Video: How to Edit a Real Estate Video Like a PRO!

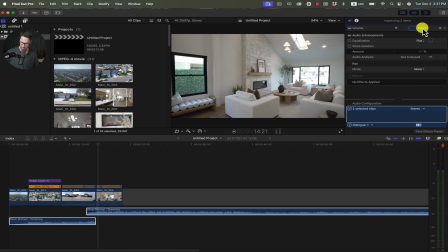(8:20)
Let's try -2.5.
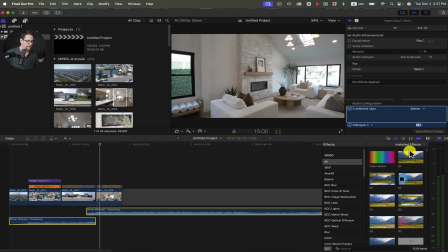(8:28)
Okay, that works. And then next, I'm going to add motion blur to that clip, to both those clips. And then I'm also going to add a Ryan Nangle
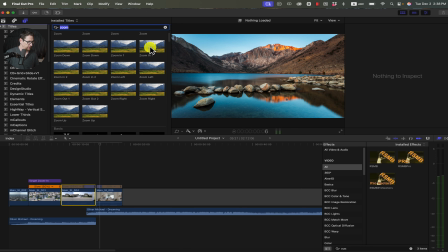(8:51)
zoom in effect on here to sort of punch it up a little bit.
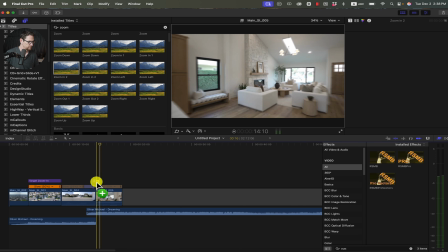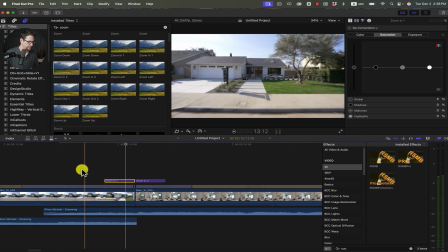(9:02)
Make sure it's right here. So we have zoom in 1 goes on the first side, and zoom in 2 goes on the second side.
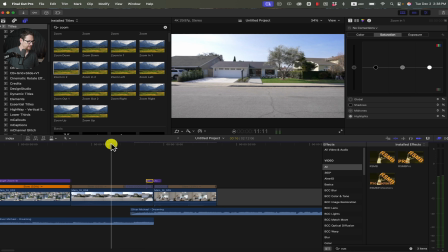(9:10)
And let's see how that looks.
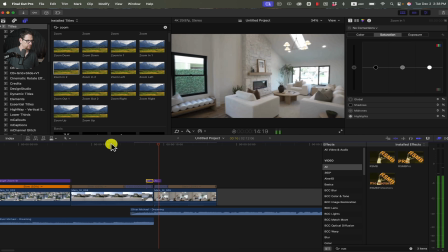Okay.
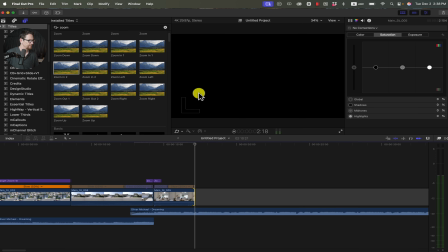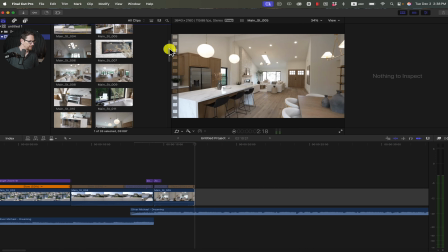(9:24)
And we got our next clip.
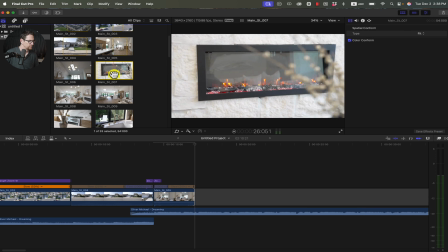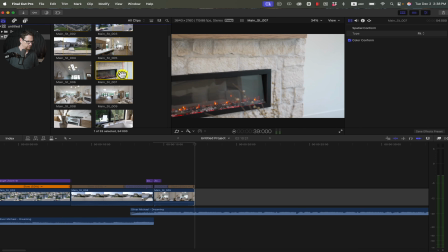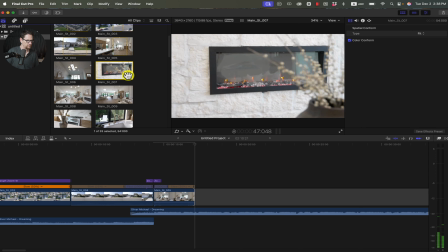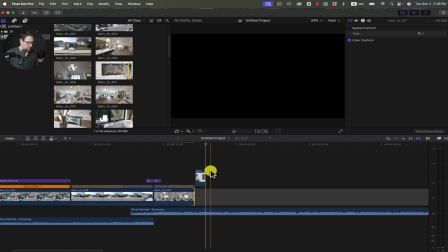(9:43)
Probably got in the wrong spot here. Hold on.
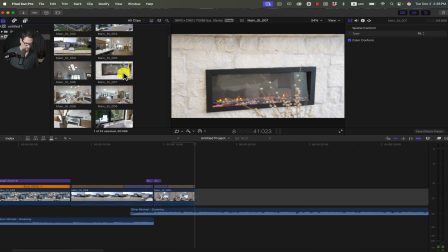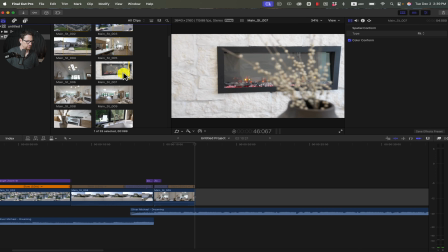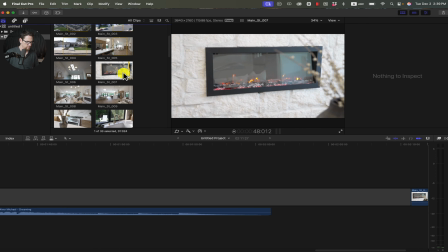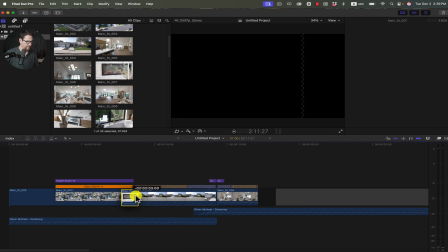(10:02)
I got there.
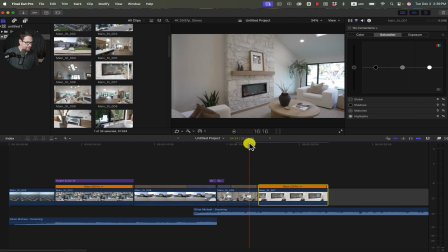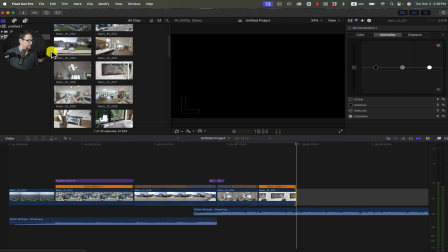(10:10)
Okay. I'm going to use another target zoom in here.
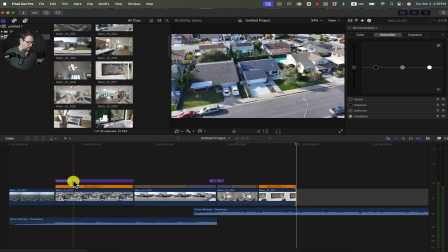(10:15)
I'm just going to snag this one from here by hitting Option and clicking and dragging that over.
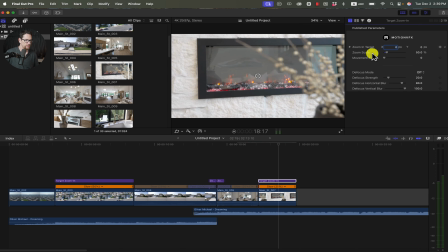(10:24)
It's a little bit too much of a zoom. I'm going to put it back to 25%. I'm going to bring this up a little bit too, so try to center up the fireplace a little bit.
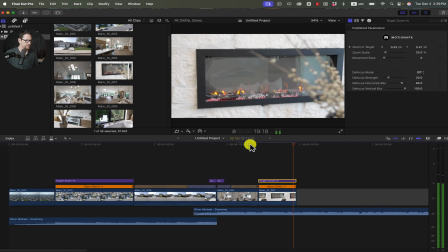(10:37)
Okay.
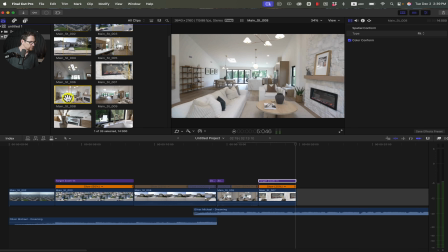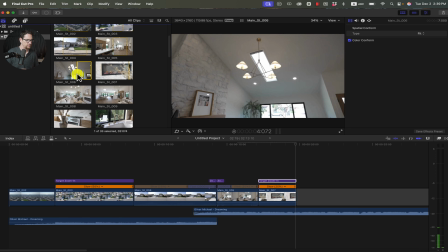Oops, dragging that on top. I sometimes get confused with the whole magnetic timeline thing.
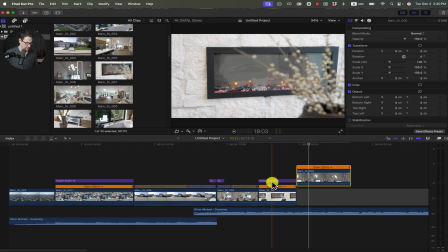(10:55)
It trips me up a little bit, but that's all right. I'm also going to use the zoom on this as well.
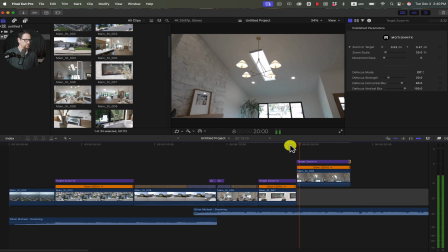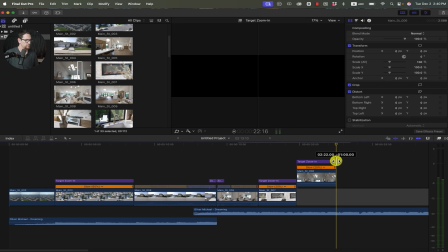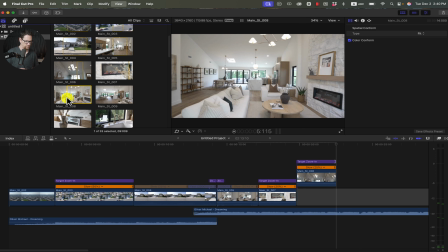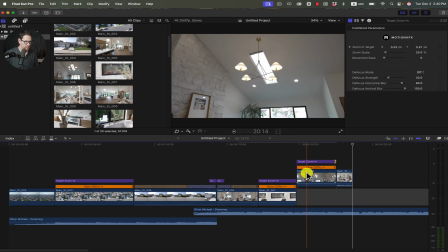(11:24)
That's me talking.
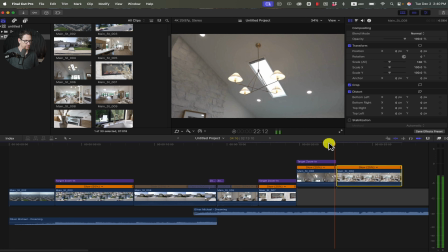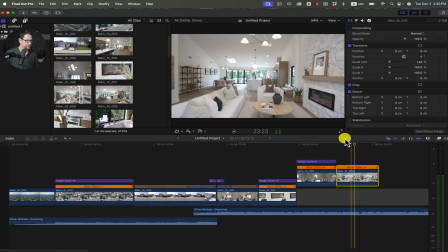(11:33)
Okay, that looks good, except that there's a couple things with this. It looks slightly crooked, so I'm going to fix that. I'm going to rotate that clip by maybe 0.7. What if I did 1? Yeah, that's fine. And then I have to scale it up. If I don't scale it up, then I'm going to have some dead black space on both these ends.
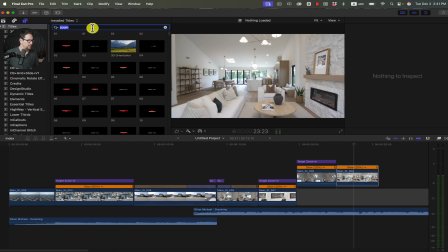(11:54)
And then for that, I'm going to use a target zoom out because I think it just makes things look interesting.
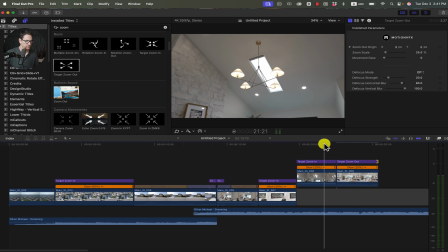Yeah. This looks a little bit dark, so I'm going to brighten it up a little bit. I usually will brighten up the midtones.
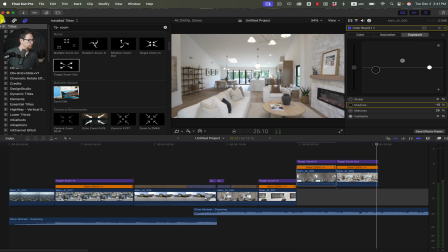(12:30)
What do we got?
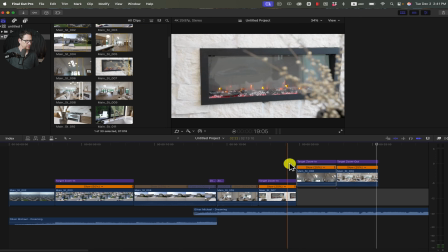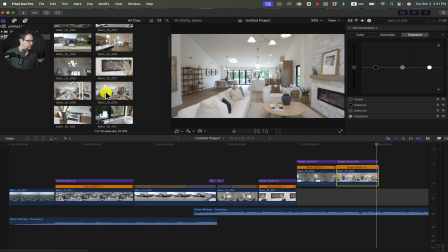(12:37)
Oh, here we go.
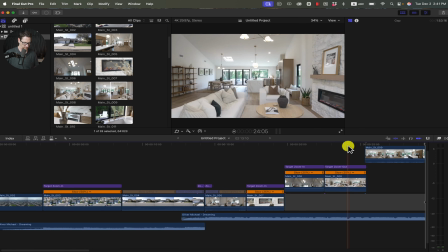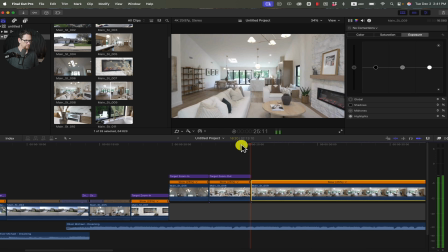Okay, I'm going to do a speed ramp in this clip.
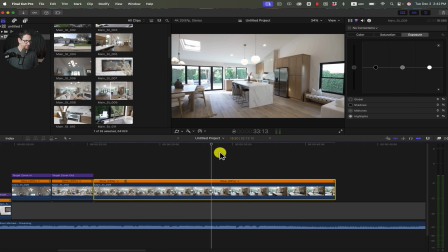Shift B, speed this up by, let's say, 8 times.
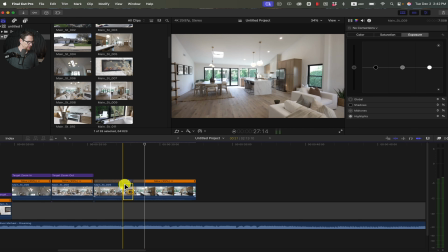(13:12)
Looks pretty good. It's a little abrupt, so I'm going to drag out these handles.
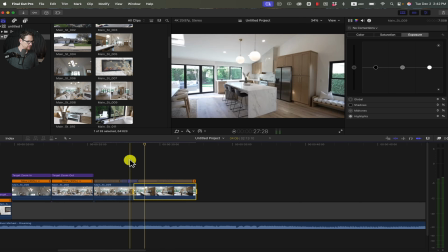I'm going to slow this down a little bit.
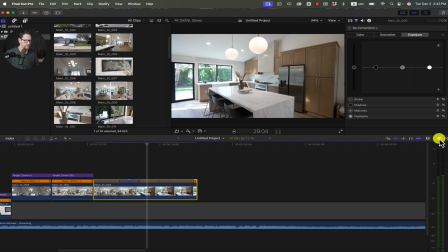(13:31)
That looks good. Put a little motion blur on there.
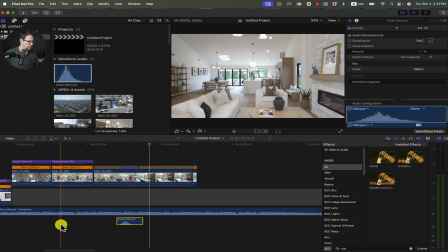(13:40)
Forgot to add a whoosh sound effect to the prior shot, so I'm going to add that here and then add it to the shot before.
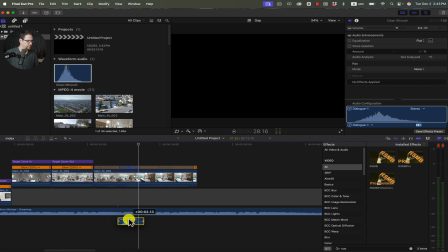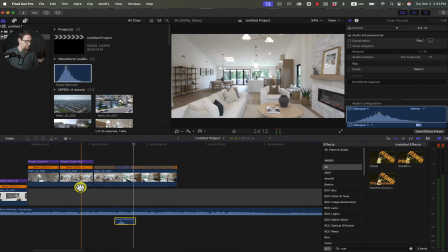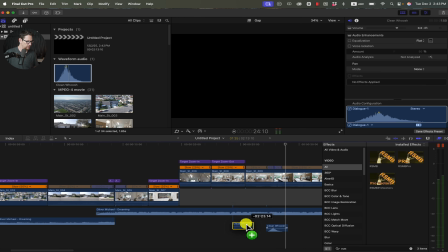(13:57)
I'm going to hit Option, hold it down, and then we'll bring it right here.
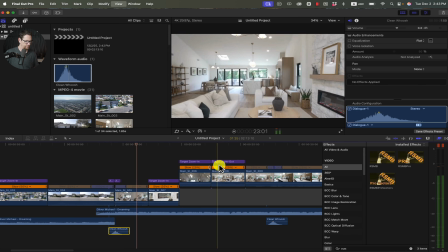(14:05)
Cool.
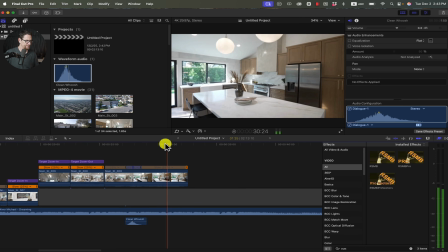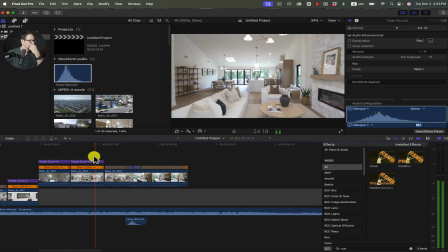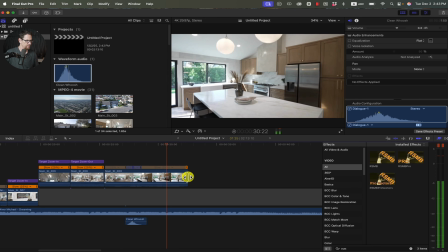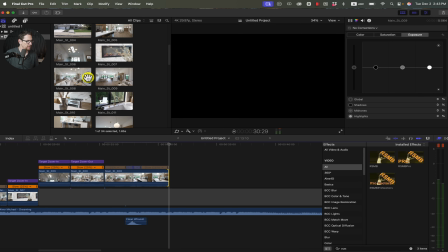(14:23)
All right, let's get a couple of detail shots in the kitchen.
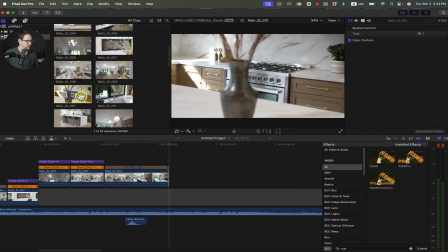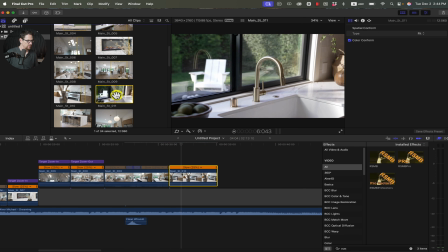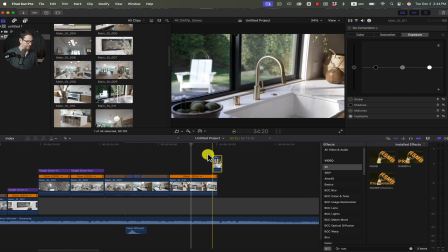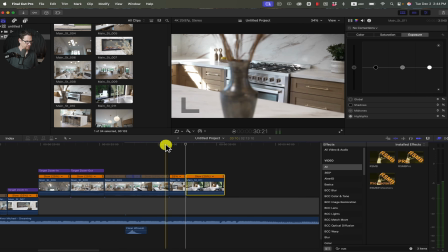I'm going to turn that, I'm going to reverse this so that it's actually like, it seems like a push in. by doing Shift W.
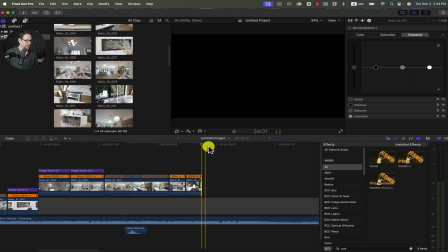(15:08)
And then the other thing that I want to do here is I don't really like that I'm not revealing enough of the stove top there.
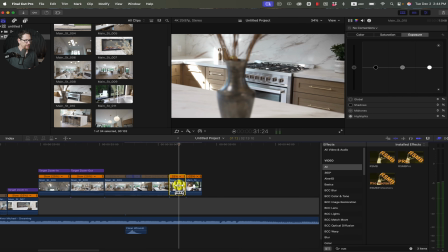(15:15)
So what I'm going to do is I'm going to hit T. I forgot what that stands for, but it's like a slip editor.
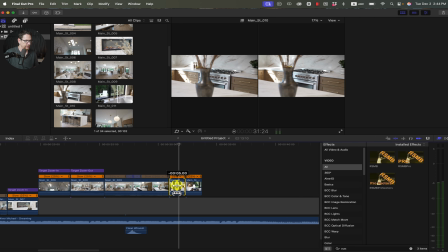(15:22)
So you can grab your clip and just slip it like this. I guess that's what it's called. So slip. So basically this is showing me the beginning and end frame. And so now I can see that the pot is sort of out of the way at the end of the clip. And I think that works better.
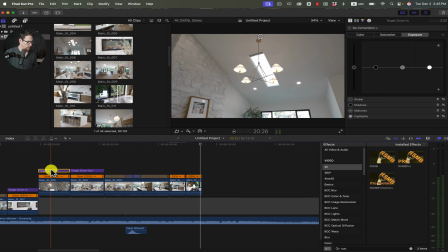(15:40)
And then I also want to add the target zoom on that as well. So I'm just going to put it over both of these.
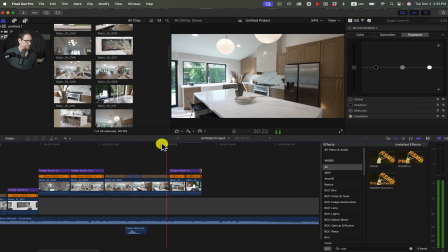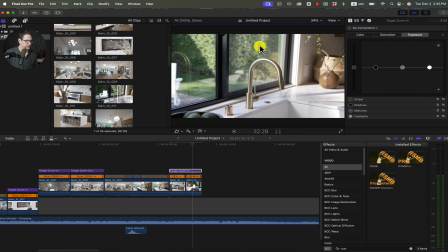(15:52)
And I'm going to change this so that the target is the middle. Cool. Let's see.
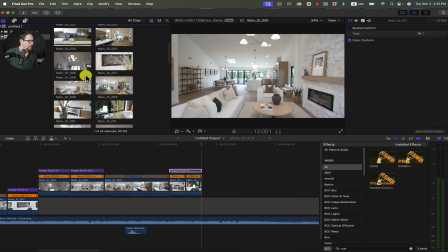Oh yeah, this clip.
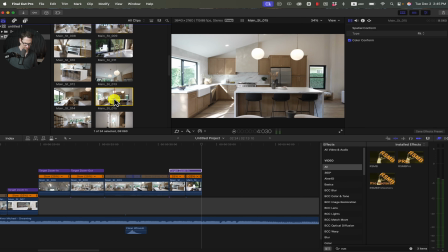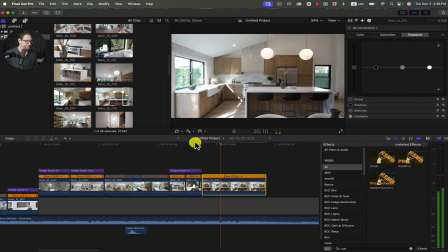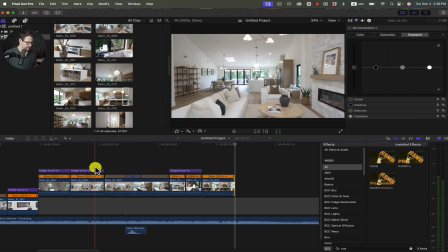(16:36)
So I'm going to have the target zoom out on that one.